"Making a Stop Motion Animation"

Nashville, a shared community art space in Nashville, Tennessee. And today I'm working on a stop motion animation music video for my new single coming out called Walk Down the Stairs.
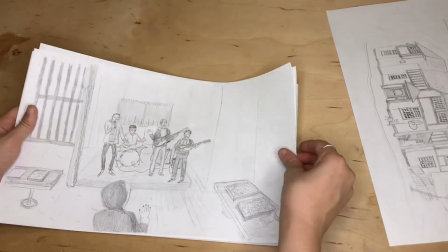21s
My concept for the aesthetic of this music video is,
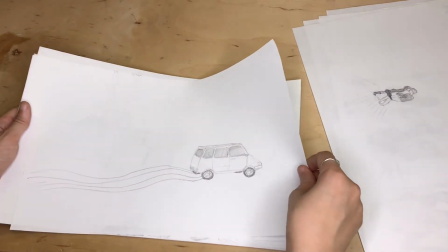25s
since the song is about memories from many years ago and scenarios that only exist in my mind,
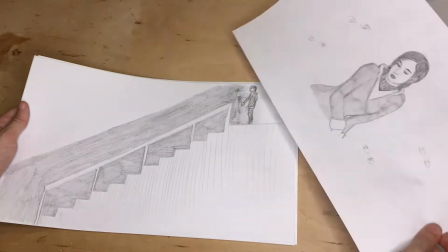32s
most of the scenes are pencil sketches. This represents an ephemeral, dreamlike status of the storyline.
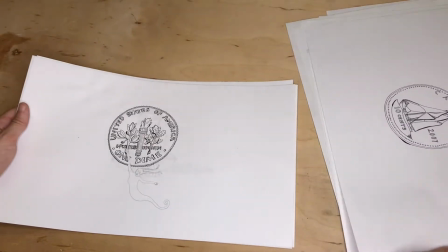41s
The objects and events in the story that are more independent of my mind and memory are drawn in pen.
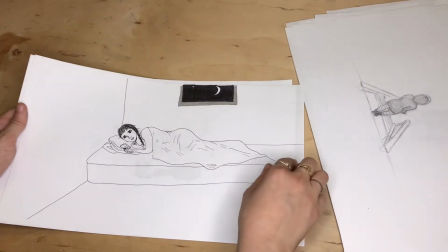48s
Also in pen are some of the images of me in the moment I was narrating the story,
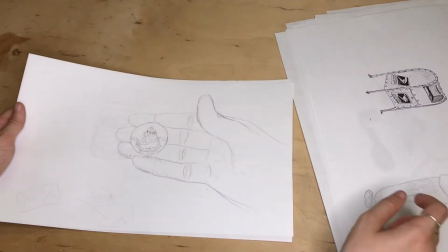54s
which is already now a few years ago as I make the video for the song.
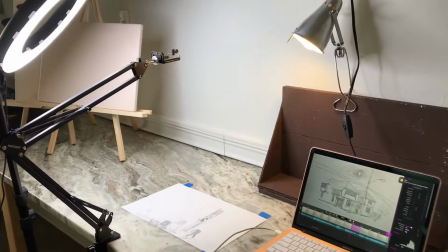60s
So this is my animating workspace.
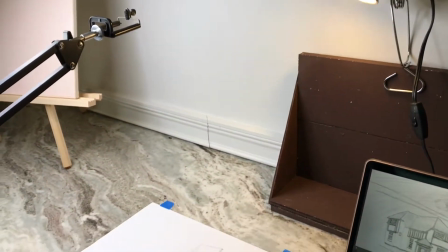63s
Kind of have jerry-rigged lighting situation, which is a common theme in my life, but it works for now.
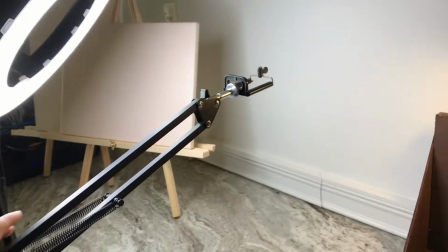72s
And this is my bendable camera
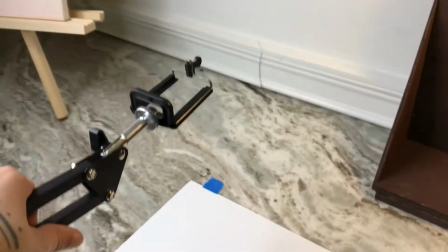78s
thing that I can use to move and hold steady the camera,
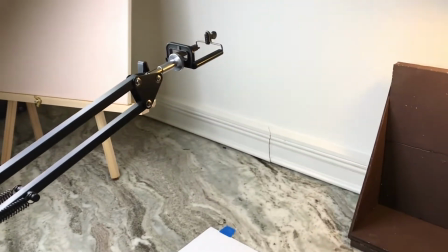84s
aka my phone, when I'm not using my phone to make this current video.
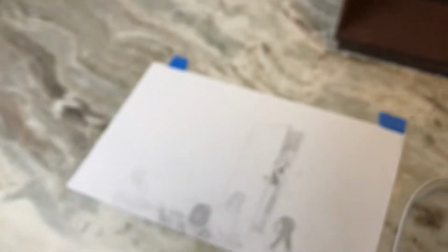89s
It'll go pew in that space and be held still over the image,
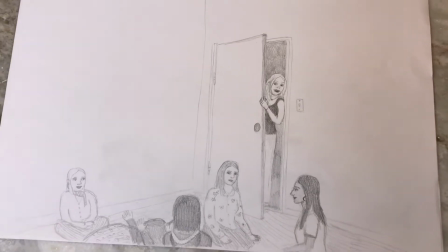96s
and then I take pictures of the image
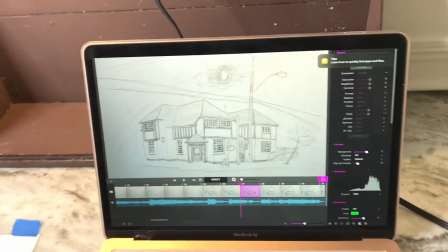100s
and send the pictures to this program I have on my computer called Stop Motion Studio.
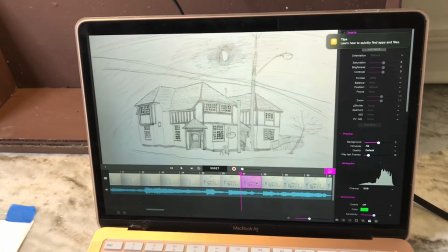107s
It's a really good beginner animation program.
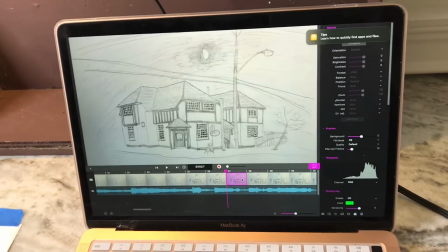111s
People who are more pro animators use more fancy programs, I'm sure.
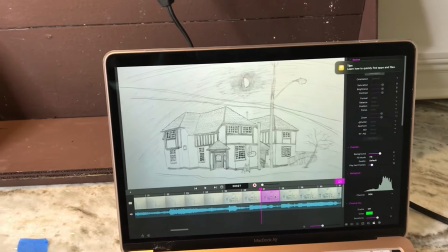117s
But this one's really cool for me.
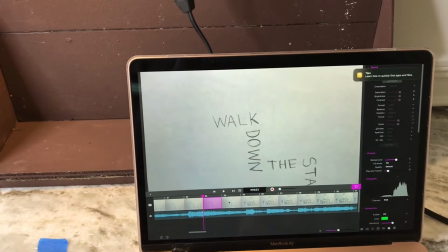121s
And I just enter the images in, and you can copy as many as you want.
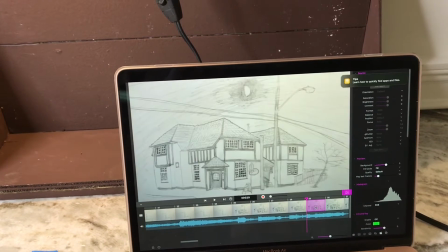129s
So this is 4 of this image, and then I moved in closer, had 4 of that.
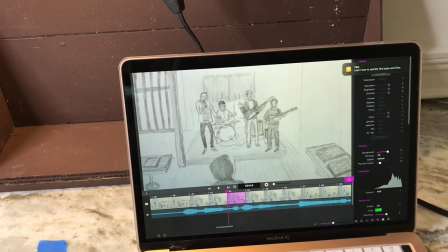135s
And so you just have all of these different images.
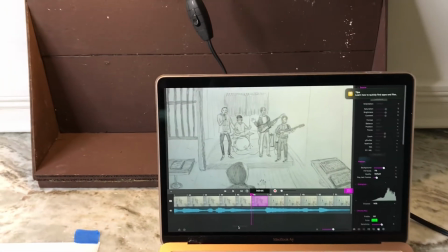141s
And a lot of times I've animated by making something that moves,
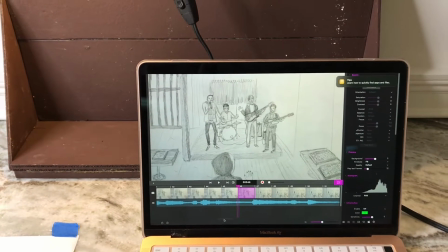150s
like a cutout piece of paper or clay or cloth, and just moving it across my page so that I can change the image.
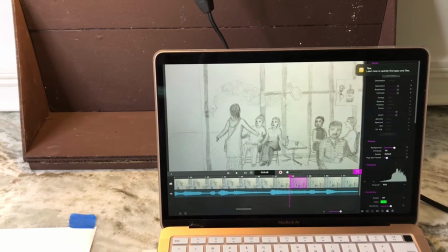158s
But I'm trying a new style with this where I'm making it in pencil,
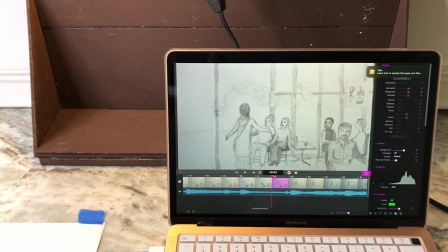165s
and so I'm erasing and redrawing in place.
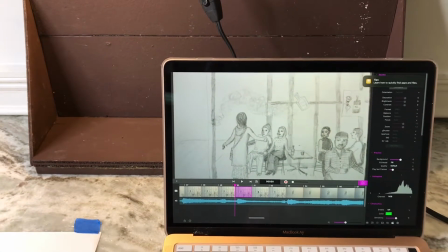171s
Like I erased that arm that moved and drew it in a different place.
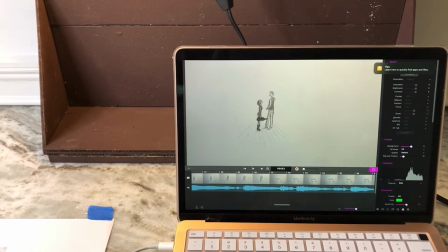176s
And so leaning in for this kiss, erase that, lean in, erase that, lean in.
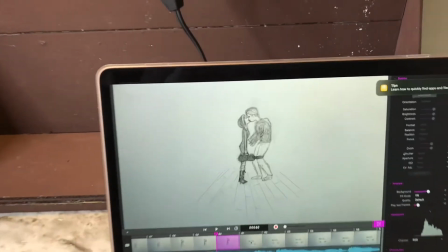183s
And I kind of like how you have the ghosts, a little bit of the erased marks.
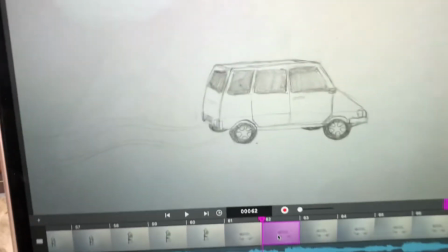190s
This one was a lot of drawing in wheels of a tire to make them
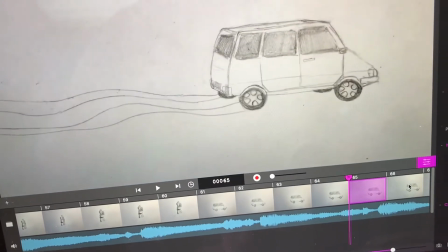197s
look like they're rolling, etc.
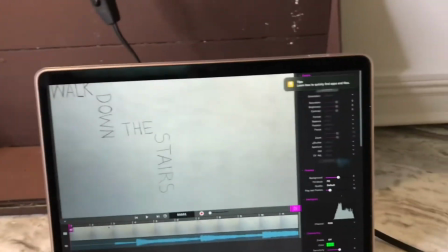200s
And then you can preview the video as it's coming along.
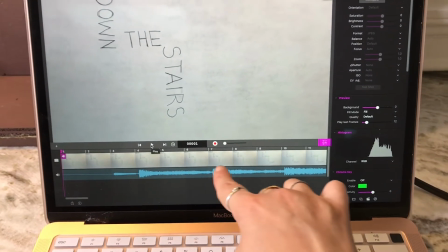206s
And I can enter my music. This is where my music track is down here, and I can remove it and put it in different places.
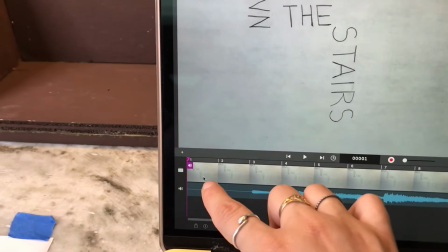214s
It's attached to a frame. This frame right here, you can see that. And so I have the song there.
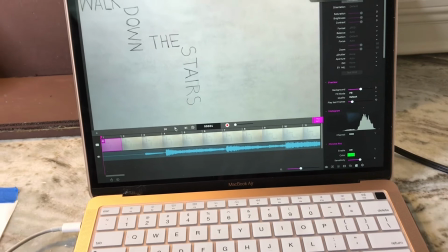223s
I start on the first spot.
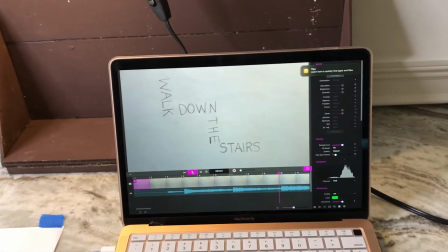228s
This part I'm gonna change. I don't really like how it looks, the opening credits.
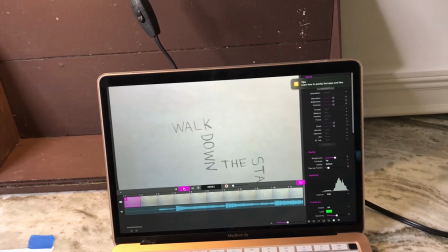234s
It's supposed to look like it's going downstairs, but it doesn't really. So I'm gonna do that differently.
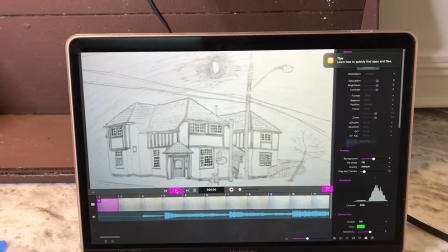239s There were 2 conversations that night.
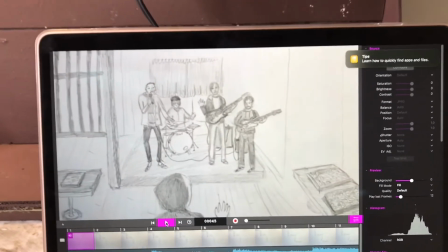246s Ours was flirtation, theirs was a fight.
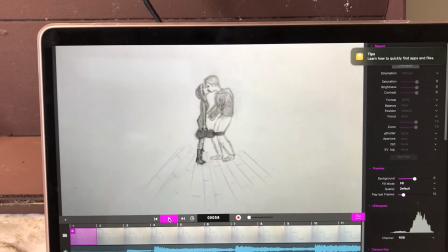251s You kissed me when I had to go, drove your car through the snow,
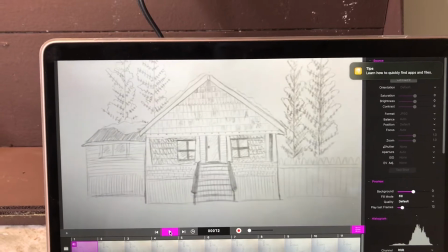259s did all I could hope just to meet me.
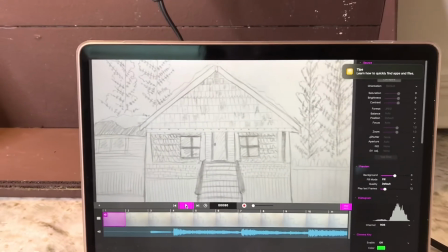264s
And a lot of people have more frames per second than I do,
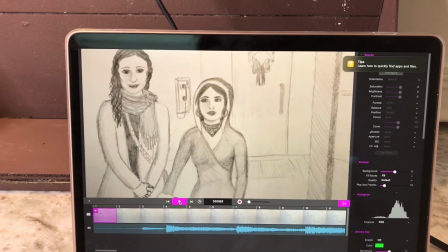267s
but I really like having slower moving images to kind of go
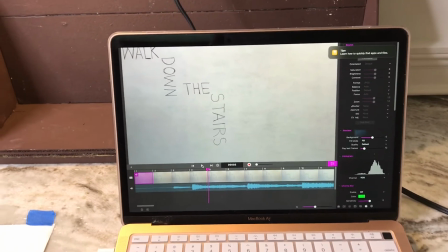275s
with the beat of the song. So that's all I have so far of the song. This is the next scene I have ready.
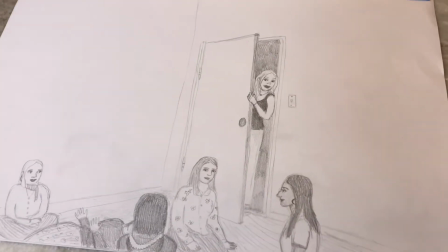283s
They said you were waiting downstairs, and so I have her coming in the door to tell me that,
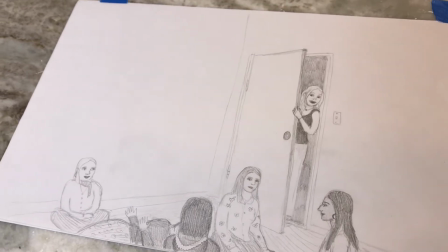289s
and I'm gonna actually erase her and close the door, and then kind of put the pictures in the opposite image so it's like the door is opening.
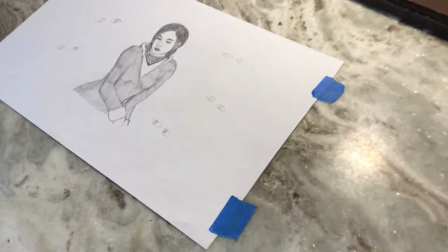299s
So I taped down the edges of my pages that I'm working with,
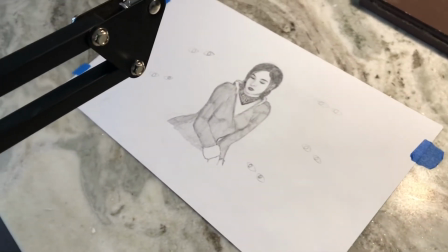305s
This isn't really something that comes up when I'm doing three-dimensional images where the actual world is where the image ends.
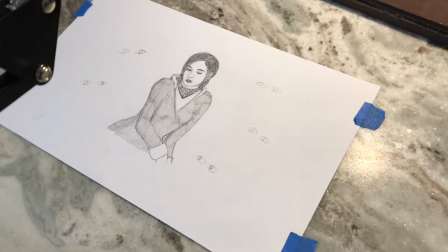315s
And there's certain elements of homemade imperfection that I actually like and go for in my animations.
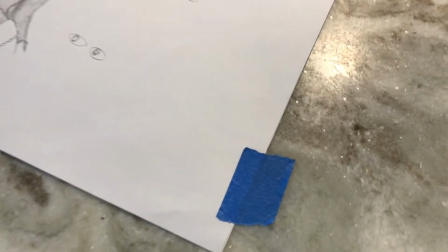323s
But some imperfections I don't like are things like if you could see this tape, like the edge of it in your image.
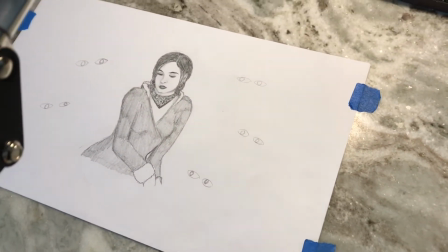332s
And so I always make sure that it's not going to be showing up. But also the tape is really important,
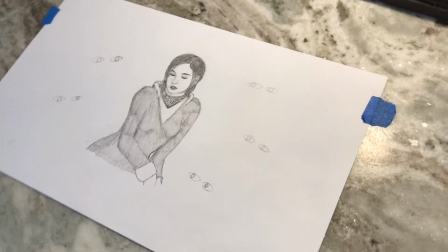338s
and I've slacked on this step in the past because it'll, I'm going to have to do a lot of erasing.
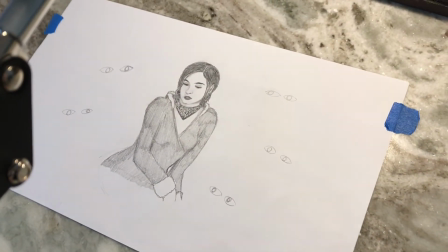346s
I'm going to erase these eyes and stuff, move them around, but I need the image to not move around, that is staying the same.
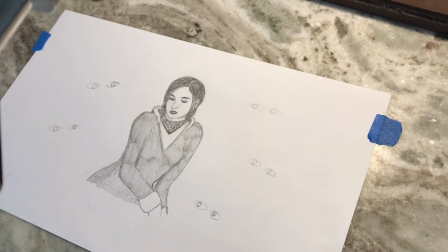355s
Otherwise it'll just look really not cool,
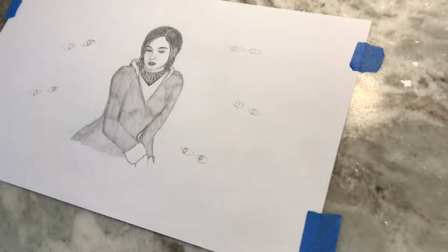361s
really sloppy to me when the whole landscape moves in the animation.
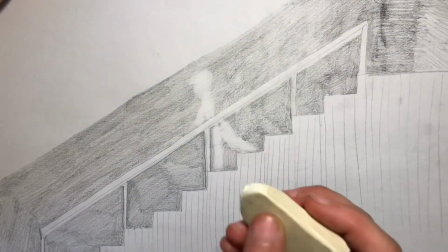367s
So that's an important step for me. One of my favorite ideas I've come up with for this is
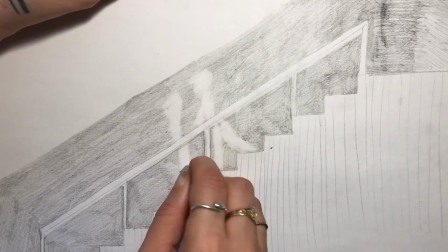378s
instead of making a drawing on white paper,
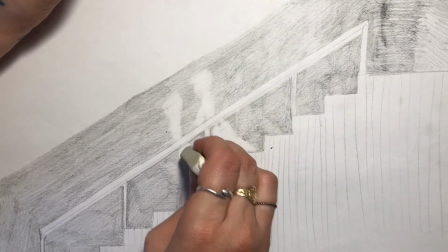382s
I'm doing this ghostly figure who's like a negative space image moving through the darkness,
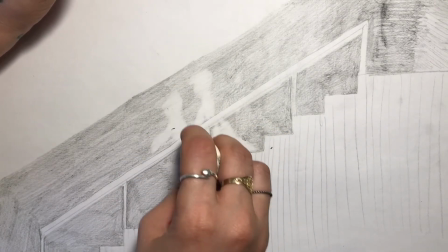390s
this ghost going down the stairs. And so I'm actually erasing pencil to make the ghost exist,
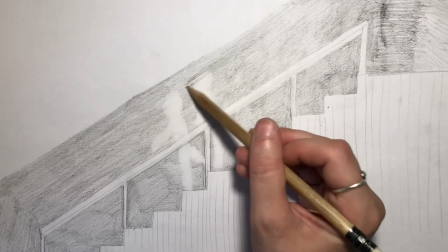398s
and wherever the ghost was last, I color in over it so that they're not there anymore.
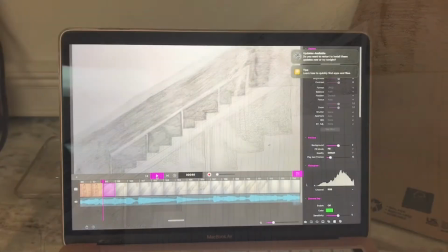408s
Here's how it ended up looking.
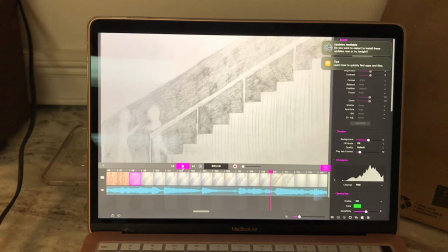413s
Kind of looks like a ghost falling down the stairs, not walking supernaturally.
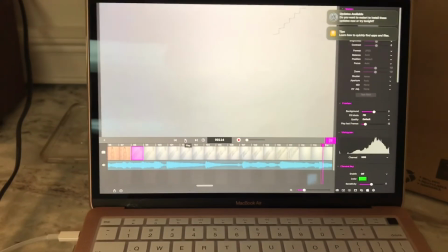418s
I guess I'll think about whether I want to try to redo that.
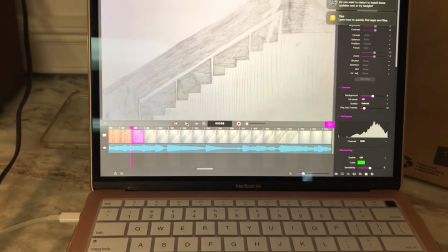422s
Often I'll think is this, like a ghost wouldn't really walk that naturally,
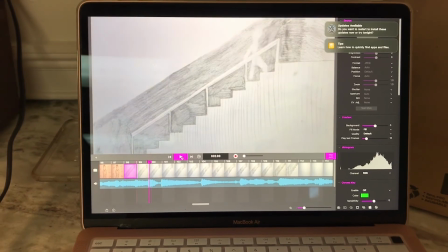429s
but it just kind of looks like it's sliding down the stairs somehow, more than walking.
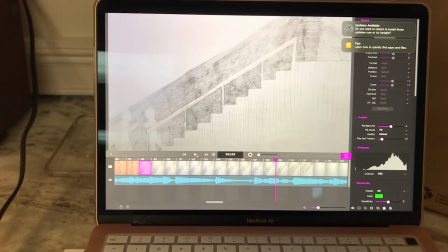436s
But I'll think about whether I want to redo all those photos and drawings because it took a really long time.
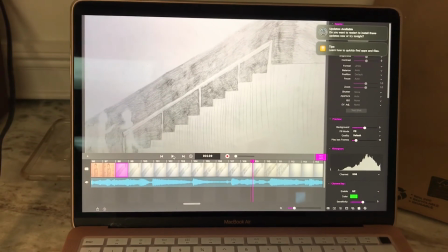444s
And I think when I slow it down, it might look a little better. Anyways,
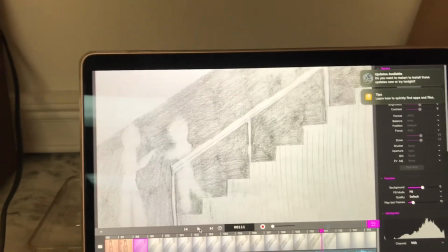453s
that's where I am right now, working on this video that's coming out soon.
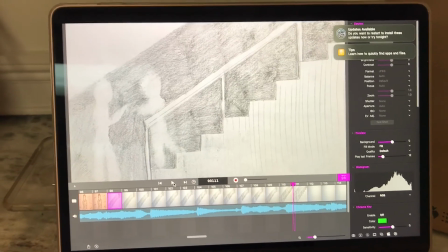459s
I'm excited for everyone to see it.